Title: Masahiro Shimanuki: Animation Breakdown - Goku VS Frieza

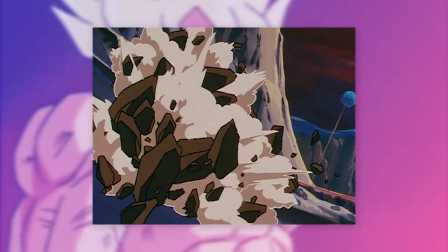How are you doing everyone? And we will be looking at Masahiro Shimanuki's spectacular cut from an amazing episode in general, that being from 103.
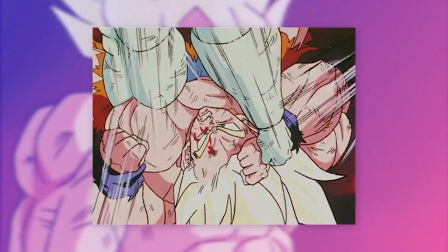For context, if you are unaware who he is,
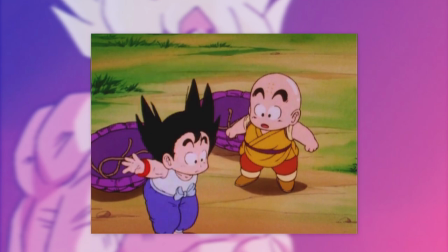Shimanuki made his first entry all the way back within episode 19 of the original Dragon Ball series and has worked extensively on this show ever since,
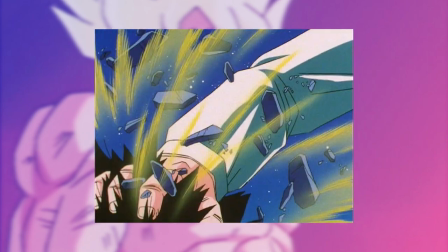mostly as a key animator and animation supervisor.
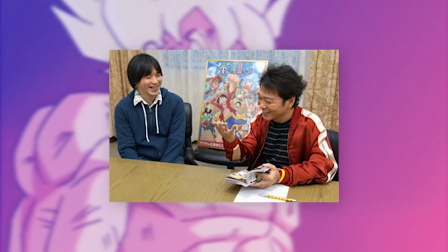Moving on, Kazuya Hisada is the animation supervisor for this episode, with Yoshihiro Yuida being the director and storyboarder.
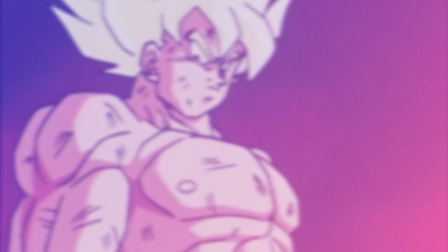And I was always a bit disappointed because I intended originally to talk about this particular cut way back within the Goku vs Full Powered Freezer video, but it was something that sat outside of the main topic, so I'm quite excited to be able to discuss it at last.
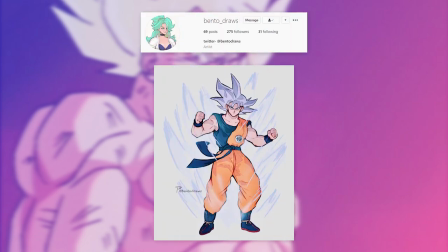And like per usual, the featured artist is Bento underscore Draws. This guy has some really solid work and is very skilled.
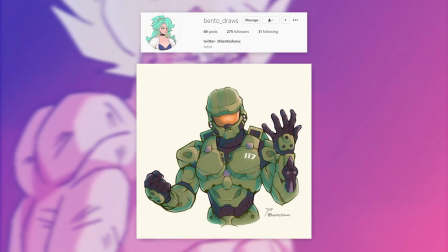He also does some Halo fan art, so that's an extra tick there.
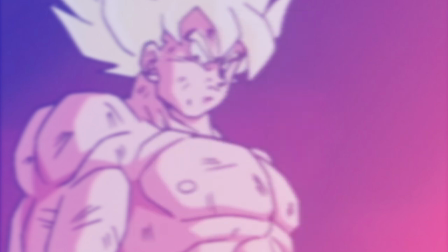So go give his account a follow, you'll not be disappointed and if you would like a chance at all to feature in a video tag me on Instagram and use this hashtag. And now back to the video.
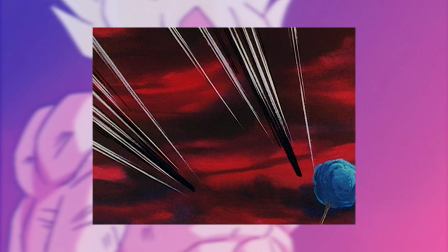So starting off with this cut you have two groups of white and black speed lines representing the characters as they smash into multiple buildings with like you would expect from Shimanuki,
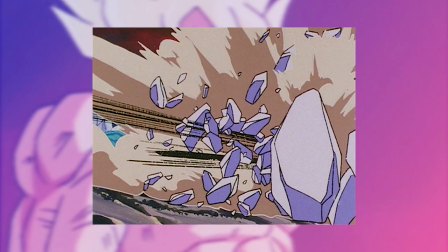some great effects work with multiple pieces of rubble and some beautiful smoke plumes drawn with some stylish shapes.
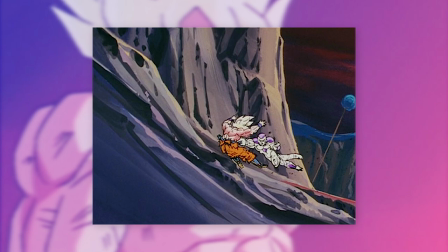Both characters then appear with the key pose being held before being launched right into the ground with some more great smoke and rubble everywhere and on the side
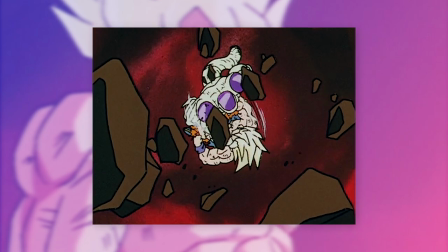I really like Uita's framing here of the rocks falling back onto the camera with a worm's eye perspective meanwhile with the background spinning around it's
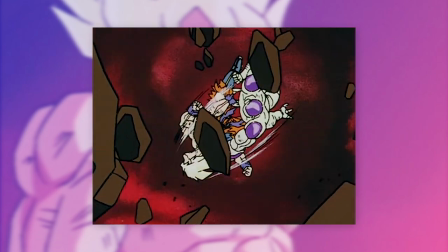quite effective and attention grabbing.
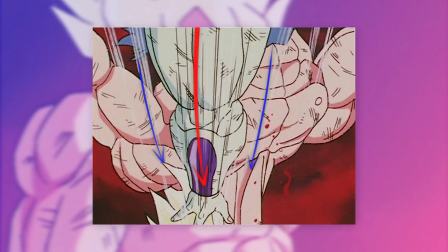Then there is a flurry of kicks and punches with some rather nice exaggeration as Goku receives this kick to the head with some more beautiful character art of Freeza.
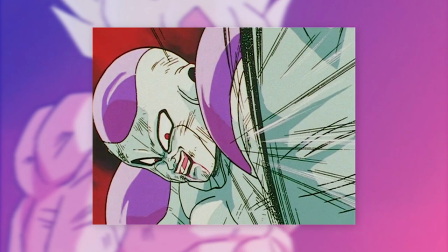I especially love how raw the artwork feels in particular this frame with the chalk-like brush strokes and the multiple speed lines and the battle damage, it looks great and goes well with the tone of the scene.
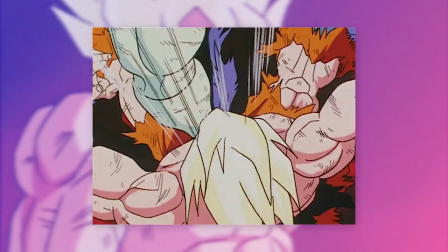And moving on, there are some repeated frames, then with some fairly good gestures as Freezer draws back his leg and it launches right into the viewer with about
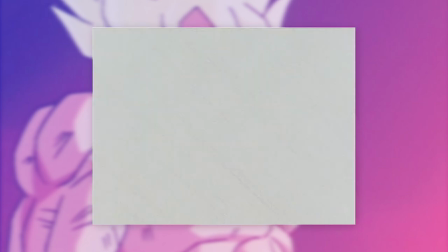four frames of these extreme close-ups of his leg and several blank impact frames with the next shot following on with the first person perspective,
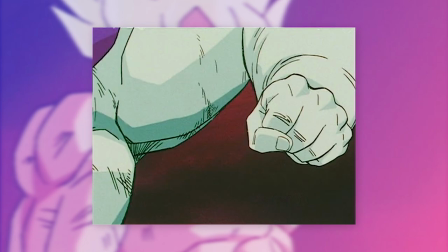then with the same format again when he launches a punch and it seems in the colouring stage there was this small little error with the nail here,
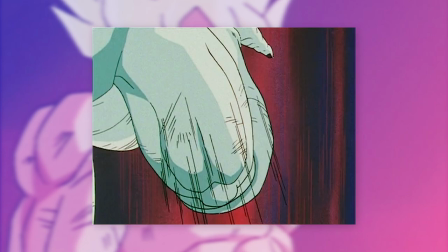but then after another snappy flurry you get a similar sequence again with all those intense close-ups.
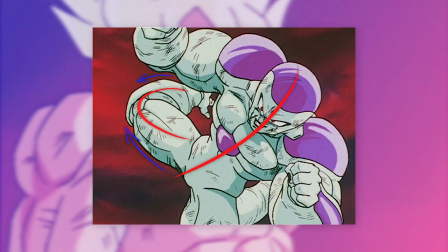We then get some good anticipation as he prepares and launches into this kick although the upper body is somewhat stiff but it doesn't overly
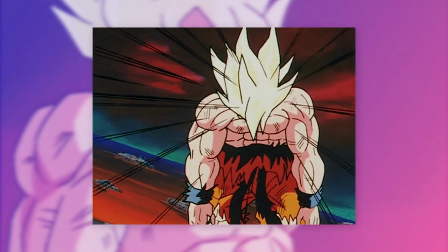detract from the motion with a smooth zoom into Goku who appears to be off guard before suddenly dodging and grabbing Freeza's leg.
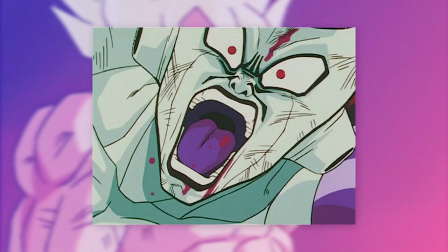The close-ups on Goku we just saw were great but this one in particular of Freeza is excellent with some very thick lines and black shading around the creases of the face which worked perfectly in adding to that intense look.
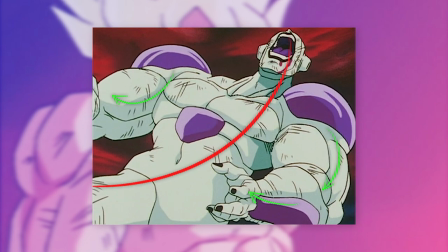Then right after Shimanuki delivers more exaggerated and dramatic expressions that really sell the pain.
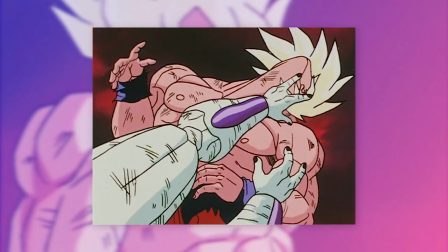With some more stretched out necks and flowy hair with this nice kick which plants Goku
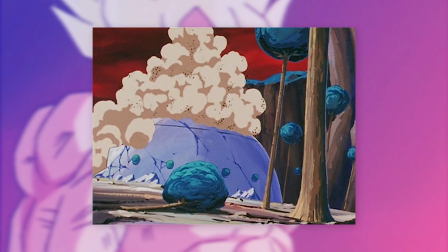right through this building with Shimanuki again meticulously drawing all these little rocks,
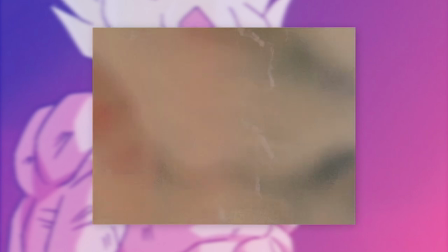his detailed effects work really just adds some depth. Then we get an interesting perspective as they battle inside this building snapping between a series of blows.
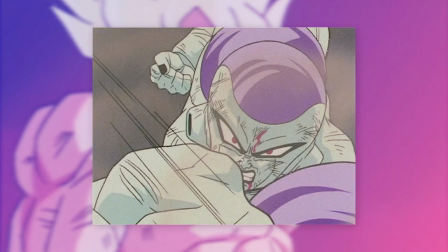Freezer then thereafter draws back his punch with a nicely drawn pose with expressive character art and some bold linework for the hand with his fist then completely
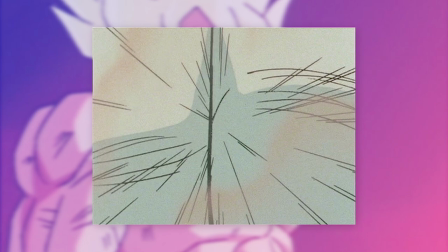covering the camera with these tight close-ups and there being a small pause as Goku sways to the side building up that anticipation right before he
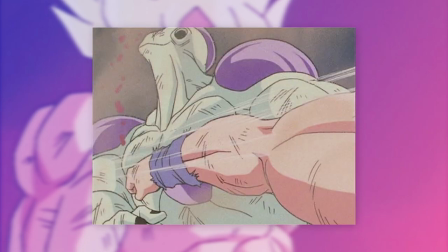goes in for the punch himself with a similar sequence of timing.
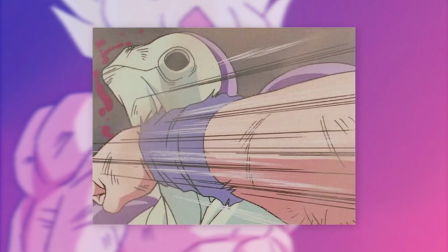The punch is executed beautifully with the snapping between these poses with thereafter my favorite part as Freezer is knocked back through the wall and the sequence in which
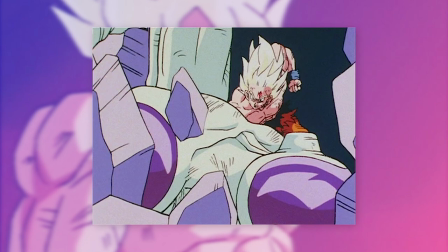the glass and wall breaks apart is so satisfying in how it's executed with the immense amount of detailed effects and the timing it's just spectacular.